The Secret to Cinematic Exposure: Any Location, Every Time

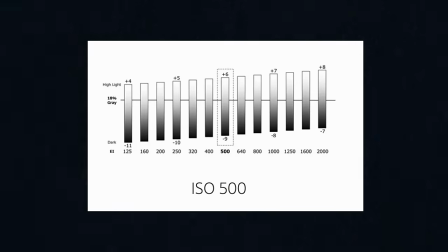243s
It is where the middle sensitivity of your camera allows for
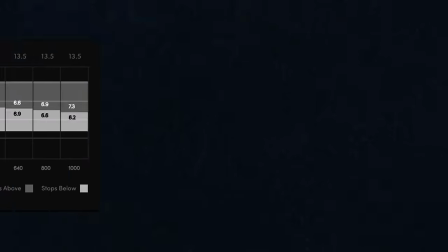248s
the maximum in dark areas and the maximum in the brighter areas.
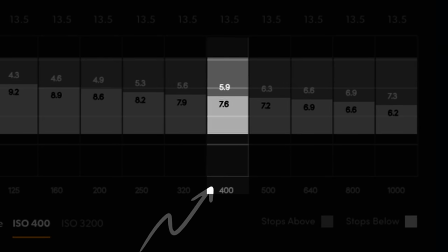252s
It's basically the perfect middle ground, and there is a good reason that this exists.
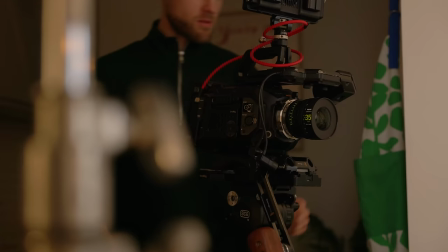257s
A great example of when you should use native ISOs would be like an interview where there's a window in the background on a nice sunny day that you are trying to battle. If you look at this talking head that you're watching right now, there's a window just here. It is like dusk-ish here when I'm recording, so there is not too much light coming through that window.
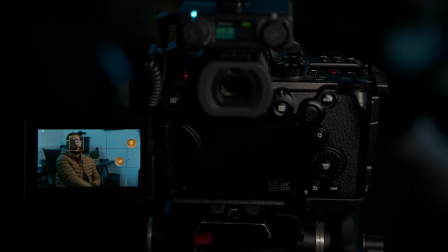277s
But with me using this Panasonic S5 II in its vlog setting, capturing at native ISO, this is allowing me to capture the widest dynamic range between, say, the darkest parts of the image and also the brightest parts of the image.
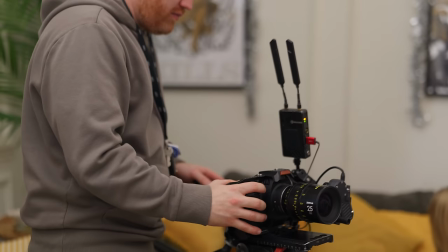291s
So knowing and understanding your native ISO of your camera is always super important. But what if you're in a full light controlled environment?
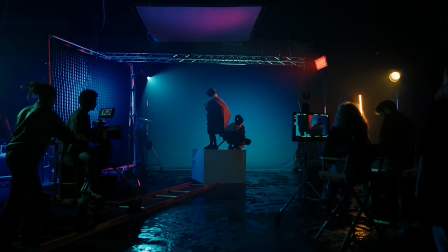299s
No windows, maybe it's a set build, maybe it's just a shot where you are full controlling of every single light bulb,
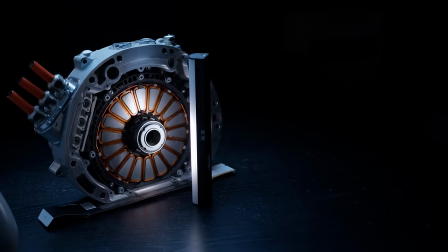306s
key light, fill light, hair light, backlight, whatever it is, you have full control of that situation.
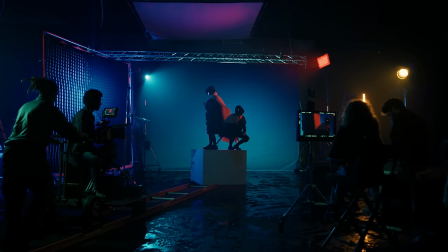312s
Does it make sense to carry on shooting at your native ISO when you can manipulate it, giving you more detail in the brighter parts of your image, or even more detail in the dark parts of your image?
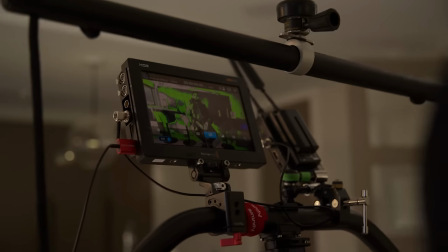323s
This is where it gets difficult for beginners though,
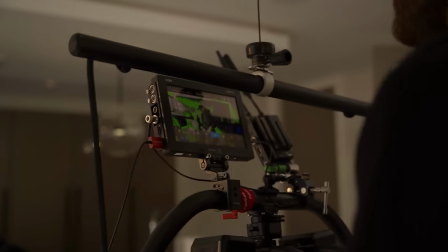326s
because your natural instinct when exposing in a dark scenario is to raise up your ISO.
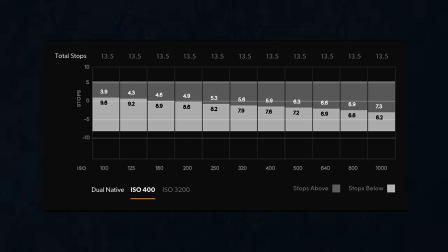332s
Referring back to that graph from Blackmagic, you can see the more we raise our ISO, the less clean, detailed stops in the darkness we will receive. It makes much more sense to lower the ISO, providing us with much more clean, detailed shadows.
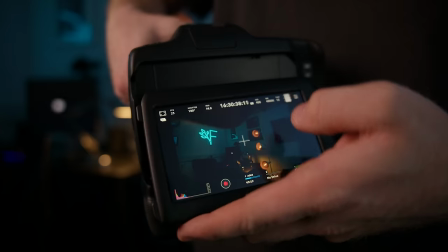350s
To make this much more clearer, I want to set up my own Blackmagic Cinema Camera 6K and, referring to the graph, shoot some test shots to see what the results look like. So here's a quick setup I have done in my office.
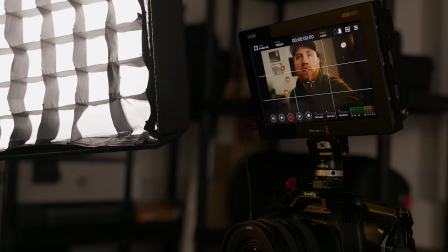363s
I put some practicals in the background. I'm using an Amaron F22 as a key light and an aperture 6x for a backlight.
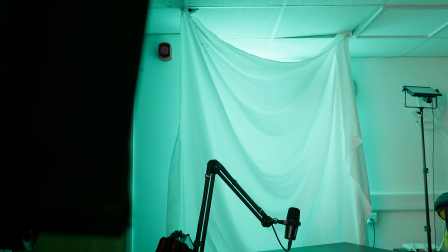371s
And there is a Nova just off to the side of the frame behind a magic cloth, acting as a bit of a fill for me and also bringing up the ambience of the room.
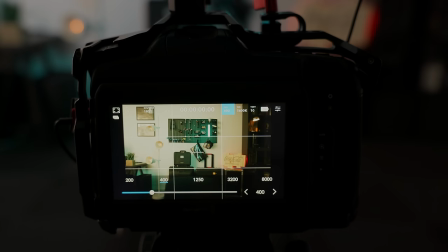380s
I have my camera set to 400 ISO, which is the native ISO on this camera,
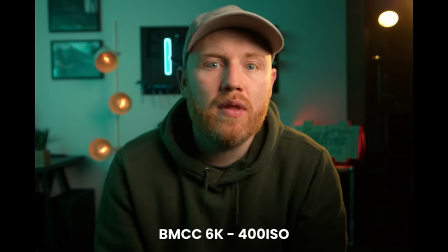386s
giving us the most range into the highlights and the shadows. I think this image looks great.
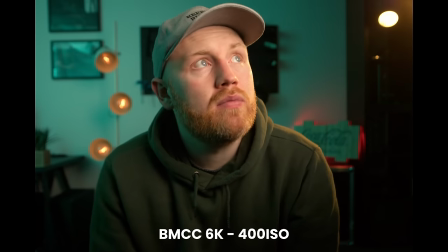391s
There is nothing really wrong with it, but we can definitely make it better. Everything bright in this frame is pretty much under my full control.
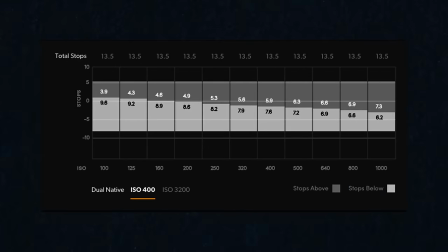400s
So coming back to our graph from Blackmagic, on the camera, why don't we try lowering our ISO to giving us more clean stop in the darker areas of the image.
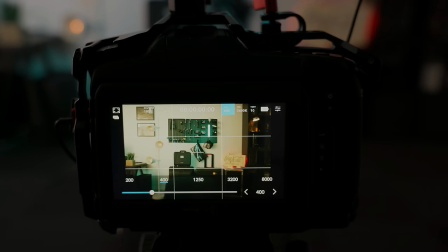411s
So here I have turned up the lighting around the room and lowered my ISO in camera.
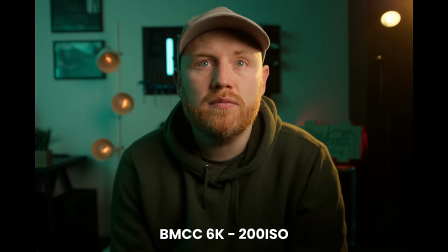415s
This has resulted in cleaning up the shadows and, for me, creating a much more pleasing image. There is a bit of a balance you need to learn to ride here when doing this. The last thing we want to do here is underexpose our image.
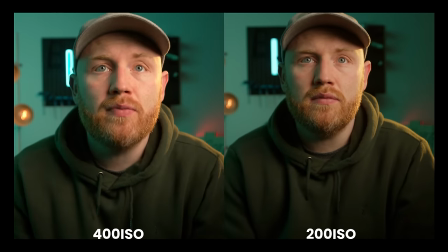427s
You may be someone who likes noise and grain and aesthetic in those images, but even that said,
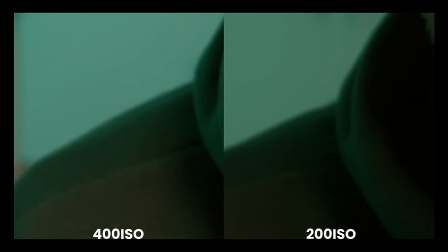434s
I would much prefer to shoot clean in camera and later in post put some sort of film grain on there.
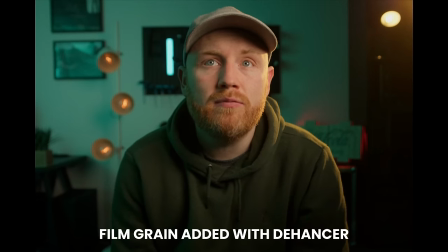440s
As yes, cameras are getting really organic and nice when it comes to grain, but they are still digital cameras. And this method also works on the flip side of exposure.
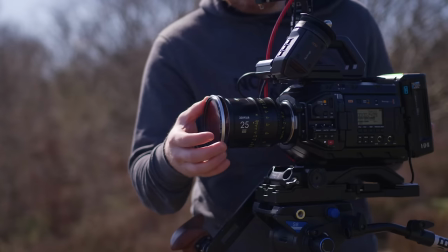450s
And even more so, this is why ND filters create such cinematic video.
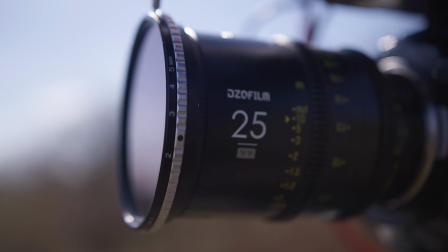455s
When you're in a situation where there is too much light coming into your camera sensor, the last thing you want to do is lower your ISO. And that is the first thing beginners tend to do when they're outside and it's a sunny day and they do not have an ND filter.
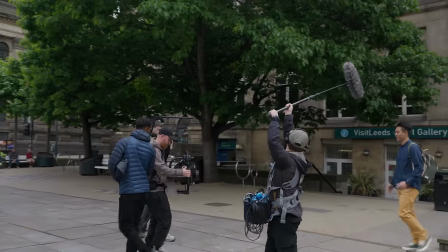471s
The main takeaway here from this video should be that there is no right or wrong when it comes to setting your ISO. You need to understand when is the right time to use the native ISO to your advantage,
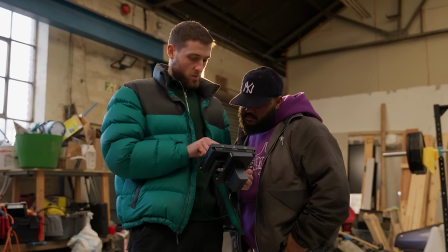482s
and also when to manipulate that dynamic range to give you super cleaned detail imagery. Before you know it, you'll be exposing like a cinematographer yourself.